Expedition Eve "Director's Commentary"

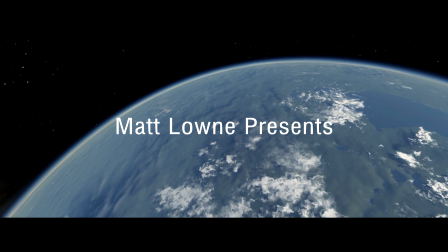(0:00)
Hello and welcome to the Expedition Eve Director's Commentary,
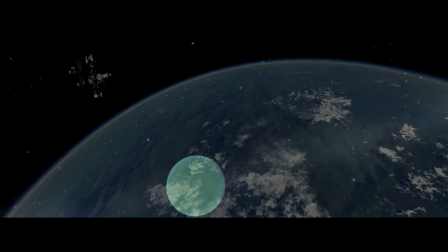(0:06)
which sounds like an incredibly pompous thing to say about my
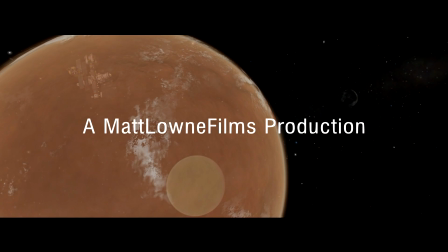(0:11)
machinima made in Kerbal Space Program, but I thought it would be quite cool to do,
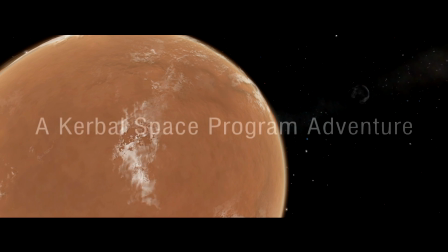(0:16)
and a lot of people on Twitter, well, 4 people on Twitter,
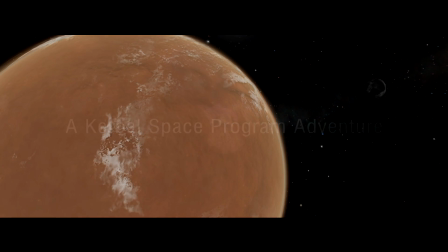(0:19)
said that it would be quite interesting to see a kind of behind the scenes sort of insight into how this series was made and all of that.
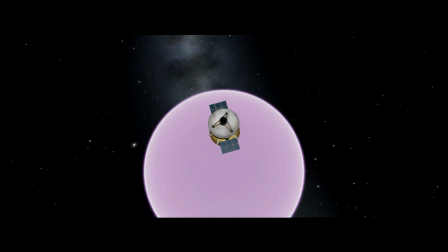(0:26)
So I thought I'd just do the easy thing and just show the whole thing in its entirety with me just talking about it.
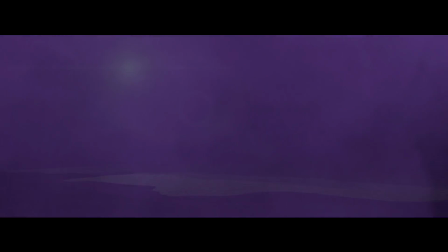(0:33)
So obviously if you want to watch the actual film, if you're watching this on YouTube, then there is a link in the description.
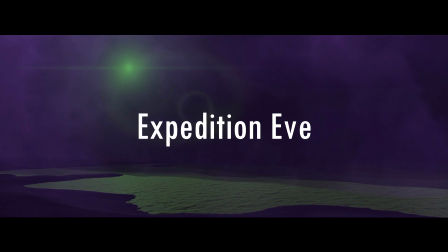(0:38)
If you're not watching this on YouTube, then I guess you don't really need to do anything because you'll know where the full version is.
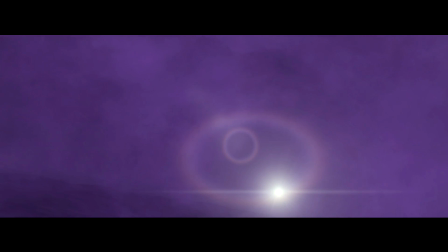(0:44)
Anyway, there's the title card, Expedition Eve. All these shots here,
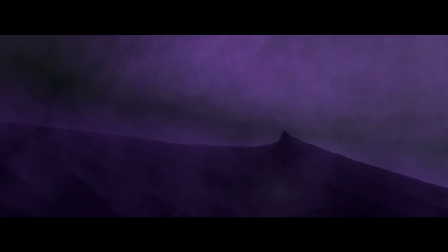(0:50)
obviously I've got the kind of not ultra wide, but you know, the big cinematic black bars on either side to make it look proper cinematic-y,
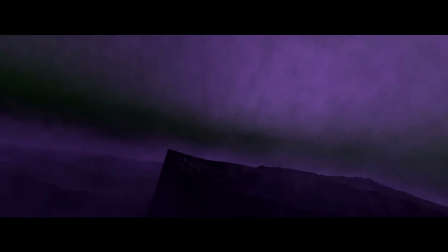(0:58)
and all obviously these were only temporary just to create a good first impression for people who hadn't seen the episodes before, and then as you can see right here, they gradually and seamlessly fade away,
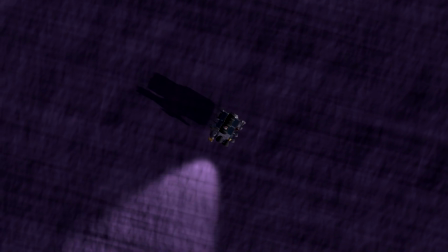(1:10)
and that was kind of in synchrony with them saying overriding autonomous navigation, so full control is assumed,
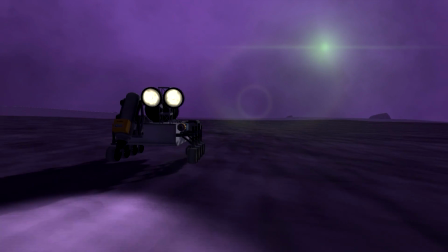(1:17)
and the whole thing goes nice and big.
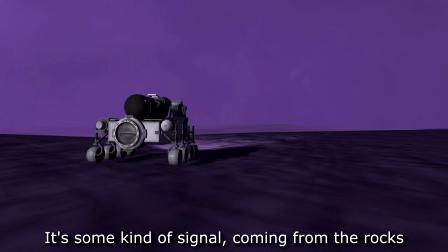(1:23)
Those opening shots, by the way, were filmed using a drone kind of thing. I basically got a glider and just flew it around Eve and kind of angled the camera so you couldn't quite see the jet,
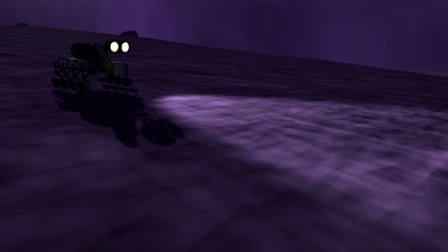(1:32)
and then, well, not jet because this is Eve, but you know, the glider, and just sort of filmed all these shots here.
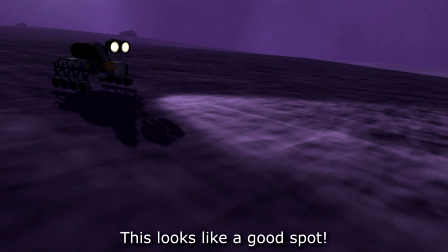(1:37)
Now the sound this rover the rover was picking up here, this is actually a combination of me whistling
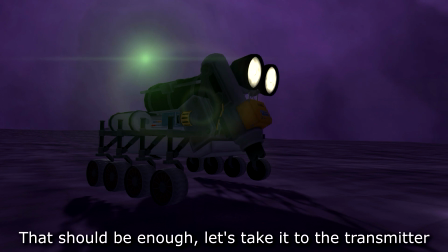(1:43)
into the microphone and the sound the scanner makes in Batman Arkham Asylum.
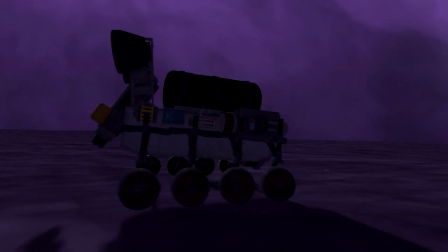(1:49)
That's what that sound effect was. It was originally going to be, I can just play it.
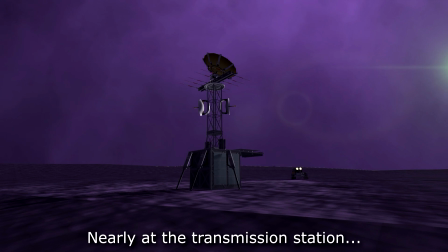(1:53)
It was originally going to be this sound, but I thought it didn't sound that great.
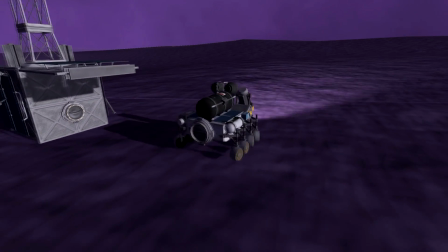(1:59)
So here we are driving up to the transmission tower. This is the only ship I think on Eve that wasn't actually put there properly.
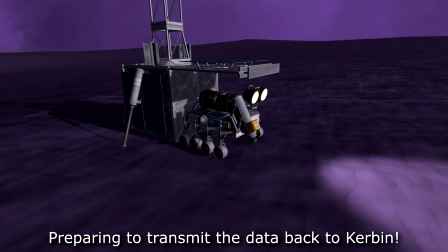(2:06)
I just sort of hacked this onto the surface just to get this opening episode.
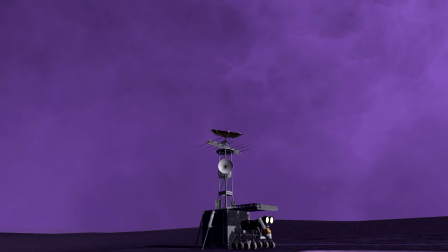(2:10)
What I really liked about Junior Attacks, and what I aimed to do with Junior Attacks, and what I aim to do with Expedition Eve, is that each episode works as a standalone video.
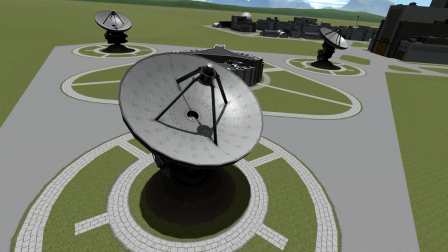(2:18)
I always try and make my videos instantly get to the action, because I understand that YouTube ADHD is a real and serious condition.
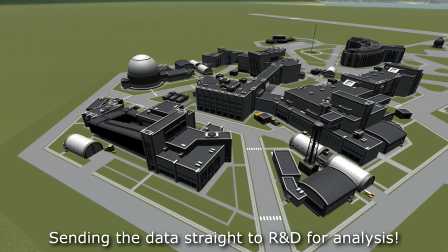(2:26)
And so I kind of wanted this to have a more story-focused theme than Junior Attacks did.
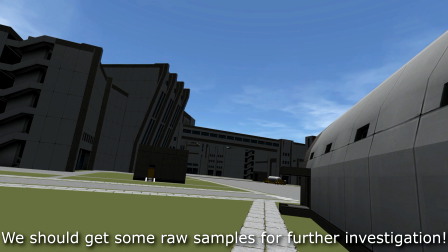(2:34)
Junior Attacks was essentially just a series of missions with things happening in the background, whereas Expedition Eve is very much a story-based plot with just
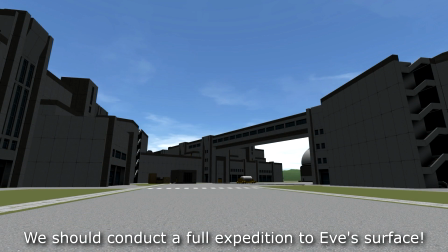(2:43)
missions going on in the background. And some of the missions in this series are quite good and impressive, especially the 2 Eve return rockets.
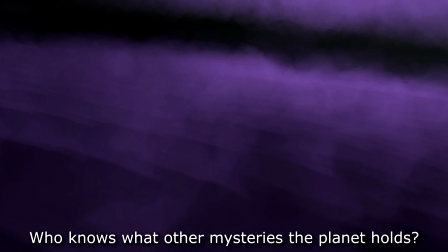(2:51)
But I wanted the story to take a good hold.
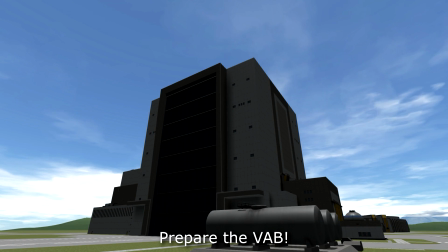(2:55)
But I also wanted to maintain my philosophy of having videos instantly cut to the action and things, and I think from a storytelling point of view that would be quite difficult to do.
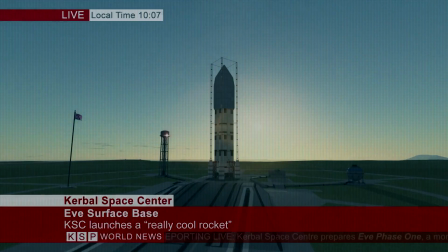(3:04)
So that was the whole point of episode 1. Although nothing really happens, it sets up the story, so here we can just cut straight to the action,
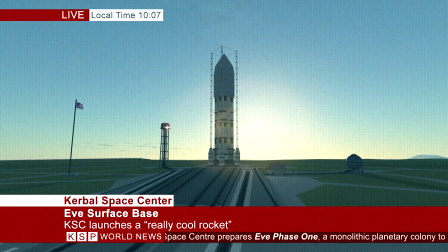(3:11)
and I've put that little crawling text there just to fill in anyone that hadn't seen the previous episode.
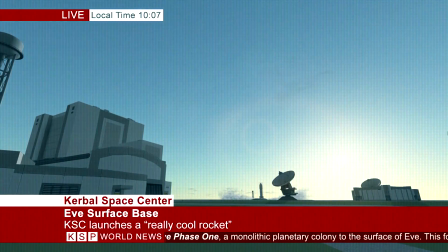(3:17)
So that's another thing. I wanted, if someone just watched the episode just at face value without having seen anything else,
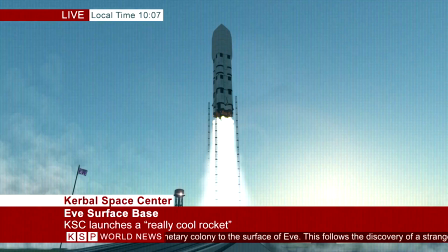(3:24)
the episode would make sense and it would work on its own. So for this full cut of the Expedition Eve series, where all the episodes are together,
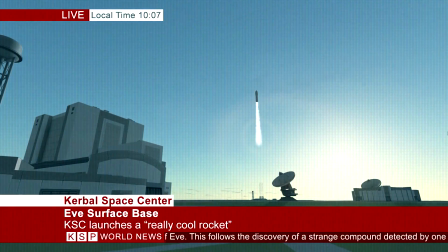(3:32)
I actually changed a lot of the Kerbal subtitles and some of the clips because, see the live local time,
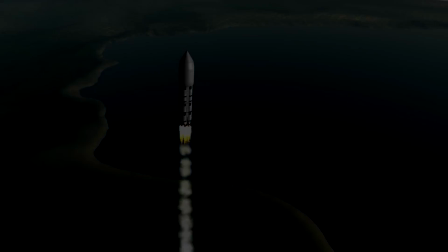(3:38)
by the way, actually changed just there. And this is something that made me cringe, actually. The text didn't quite fade out properly in the ticker tape, so I had to re-render that bit,
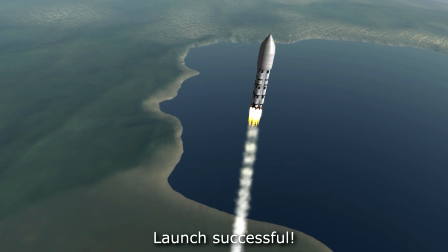(3:46)
but I didn't fix it for this one because the re-rendering takes 14 hours, and as of right now,
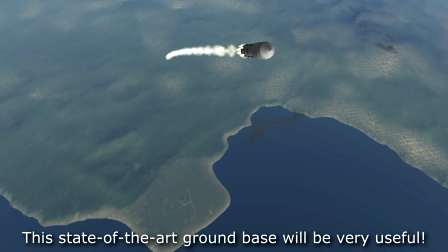(3:52)
I haven't commenced that yet. So I wanted to get this recording done because I wanted this all to be coming out around the same time.
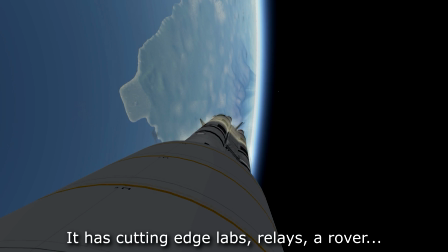(3:59)
So this is the second rocket, and it's kind of unique in that it has those 4 big boosters,
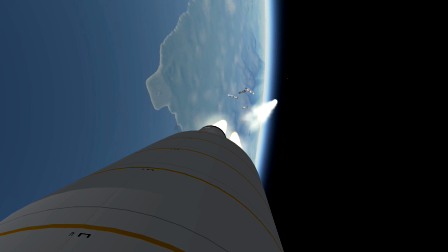(4:05)
but they're all connected using the aeroplane wings to kind of create a sense that it's one ultra-wide
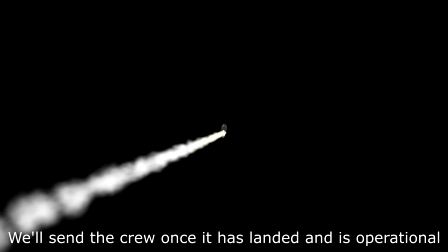(4:11)
set of boosters. So that was kind of cool, I suppose.
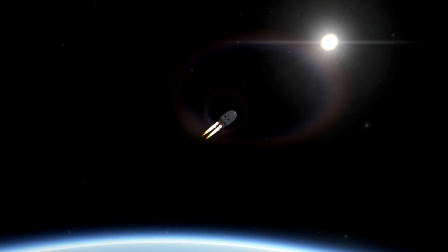(4:15)
And coming up now is the destruction of Engine 3B.
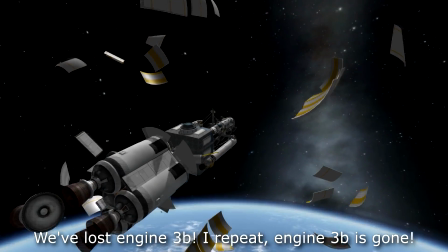(4:21)
There we go. A lot of people ask me if I planned that. I didn't actually plan that.
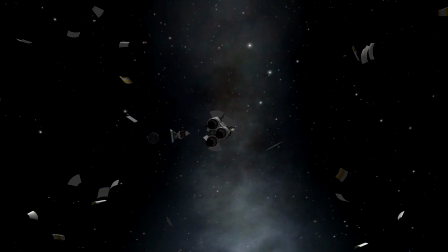(4:25)
I think it was to do with the fairings, and also there's a probe core and SAS unit clipped into the
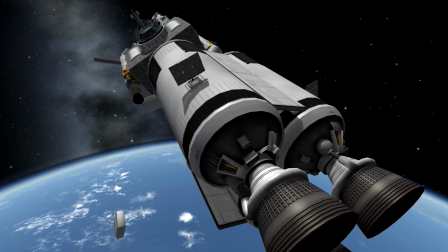(4:31)
booster stage, so when it detaches it can deorbit itself.
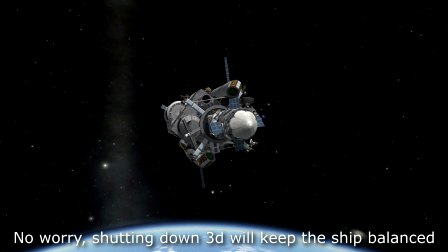(4:34)
I think something to do with that clipping and things like that caused some collision bug, and it just caused the thing to randomly explode.
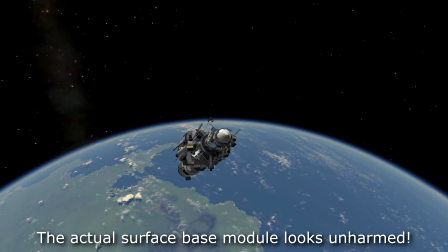(4:41)
So, but I thought I'd just leave it in because it kind of looked cool how the ship was flying by on the Doppler camera, and actually that was it.
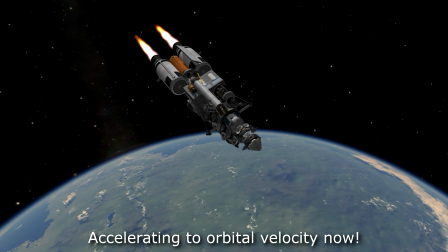(4:50)
And also I really couldn't be bothered to reshoot the launch sequence, so you know, this is it.
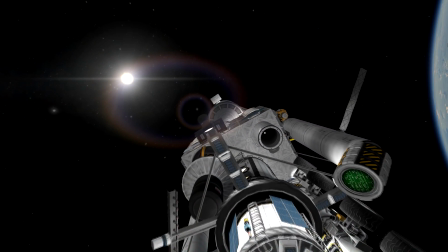(4:57)
I thought it kind of added a little bit of Kerbalness to the thing that these missions won't always go perfectly, but yeah, we are just attaching here.
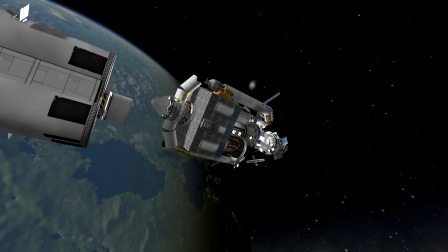(5:04)
You'll notice kind of a shift in tone from the earlier episodes to the later ones, actually.
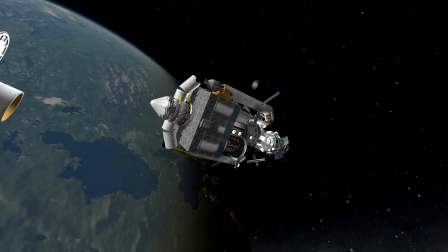(5:08)
I think after about episode 5, so episode 6 and onwards are a lot more, less cinematic-y, if that's a word, than these ones here.
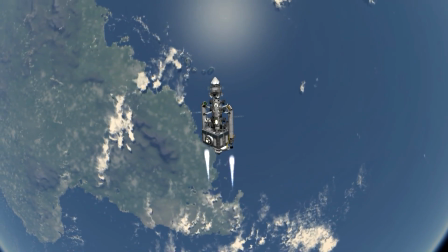(5:16)
So you can see there's a lot of chase cams, flyby cameras, things like that, big, slow, sweeping shots like this one here. But in the later episodes, time warp is used a lot more, and things are generally a lot more snappy.
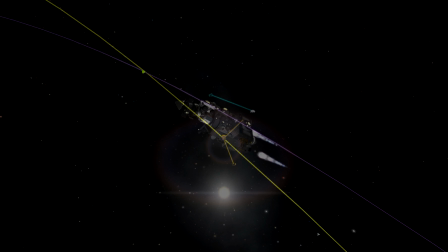(5:28)
And that's just because not only are some of the missions a bit more... well, not that this mission isn't hard,
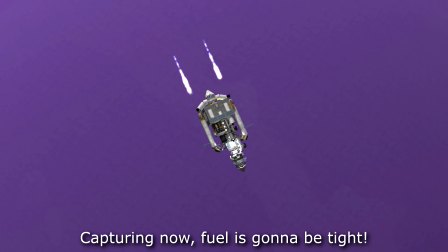(5:35)
but this mission is certainly quite easily replicated by a lot of people, whereas maybe the Eve Ocean Returner and the Eve Land Returner,
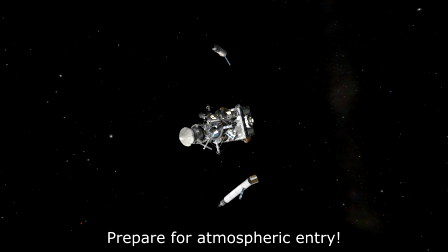(5:43)
they're both much harder to recreate. So I kind of wanted to show more about the actual
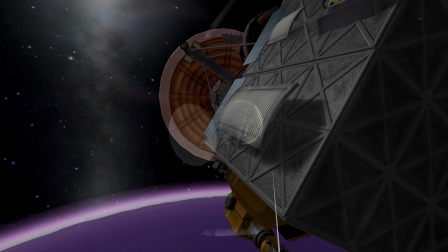(5:49)
ins and outs of the mission itself, rather than necessarily going on the whole 100% cinematic route.
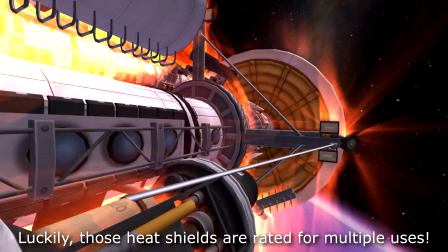(5:56)
So I kind of made a compromise there, which is why these ones here, like I liked these.
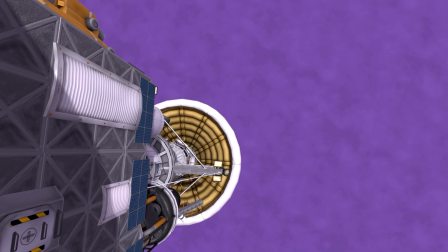(6:00)
I don't know why I stopped doing these, because I like these shots a lot, where the camera, I've kind of done the chase cam, where it looks like the camera is sort of a physical thing attached to the side of the ship.
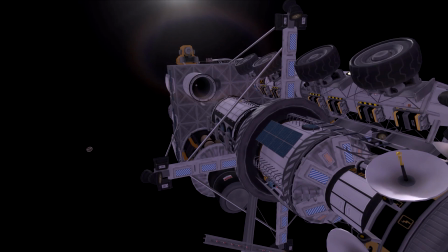(6:09)
And there goes the detachment of the top heat shield. Again, a few people get confused as to why my Eve landers all have 2 heat shields,
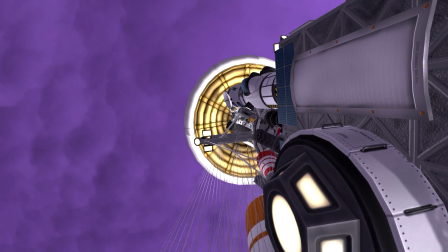(6:17)
one for the top, one for the bottom, and that's just because it makes it much easier to control the descent.
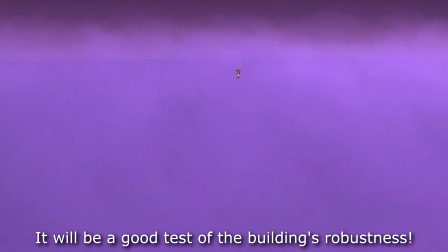(6:23)
It's not appeared yet, but if you've seen episode 6 prior to watching this commentary, which I guess you should have, and that's why you've already seen the whole of Expedition Eve.
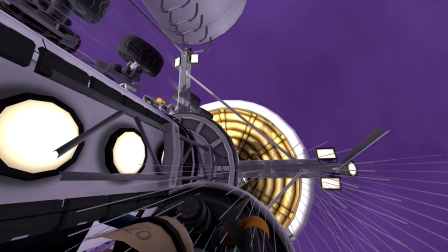(6:31)
If you haven't, obviously I highly encourage you to watch that first, but I'm getting sidetracked.
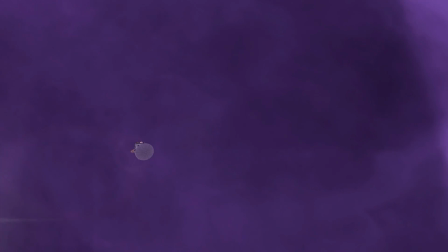(6:37)
In episode 6, that was the one where it's the Eve Ocean Lander,
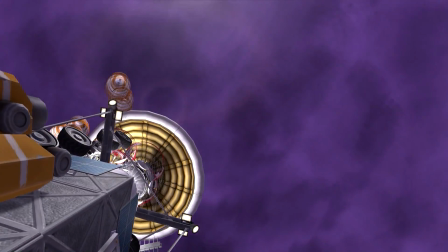(6:40)
and you may remember the rocket actually flipped and it started pointing the wrong way whilst entering the Eve's atmosphere.
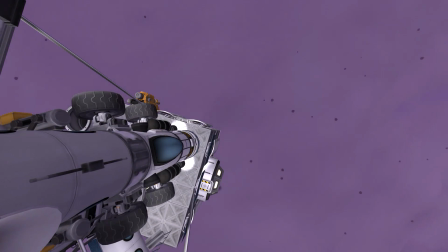(6:48)
That was completely unplanned, and in the rehearsals I'd done for the episode, I designed that rocket in a live stream, so I'd kind of just to confirm that it all worked.
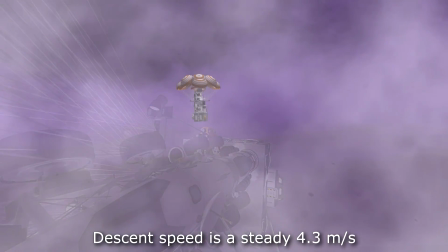(6:57)
So if anyone saw that live stream, then you know that it will work without flipping.
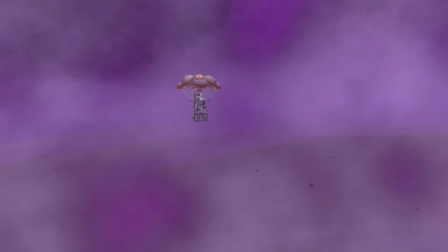(7:01)
But the reason that wasn't as stable, though it had the guidance fins, it didn't have a shield at the top,
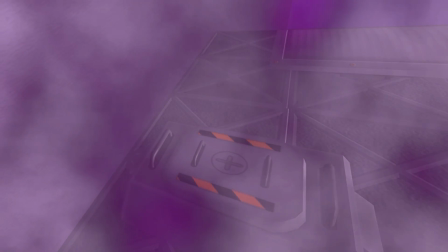(7:07)
so that's why in the episode 9, the final Eve lander, that one does have a heat shield at the top,
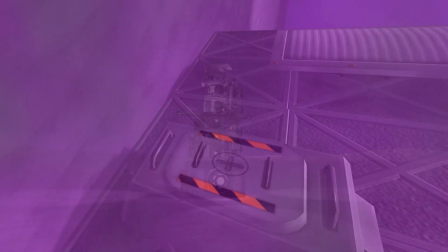(7:13)
so it had that big sort of scaffolding, and it was a much bigger rocket, so stability was much more of an issue.
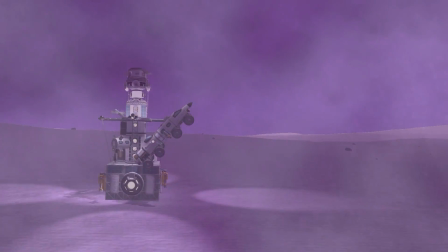(7:19)
Anyway, here's the shot of us landed on Eve, and a lot of people ask me what mods I used to make Eve look like the way it looks,
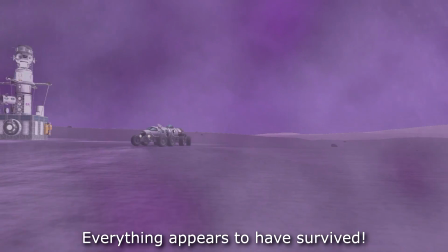(7:25)
and it's a combination of scatterer, environmental visual enhancements.
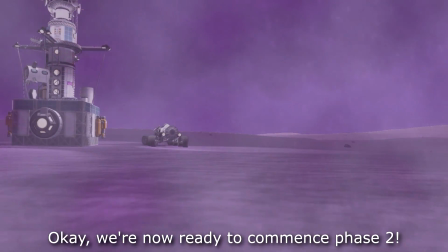(7:31)
I used custom settings to get the lower cloud layer and fog, and then the kind of snowy effect and some of the fog effects you can see, that's all done in post-production.
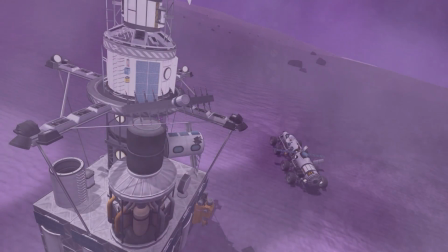(7:39)
I use Sony Vegas for editing. That's all I use for editing, Sony Vegas and Photoshop.
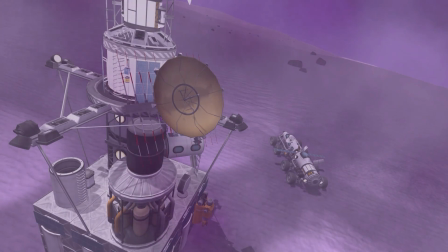(7:44)
Photoshop wasn't really used in this episode, but in episode 8, for example, when Jeb uses the computer,
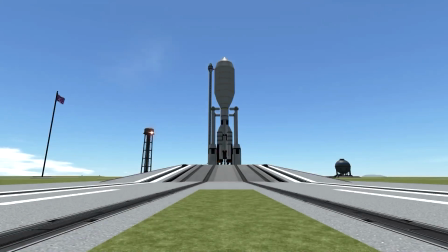(7:50)
that was kind of done frame by frame in Photoshop and just run through as like a kind of PowerPoint slideshow almost in Sony Vegas.
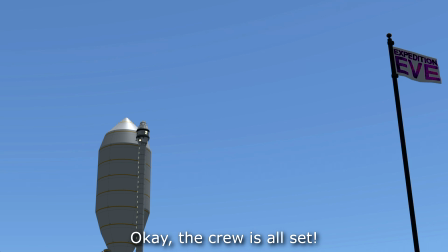(7:55)
So we are the first crewed ship here.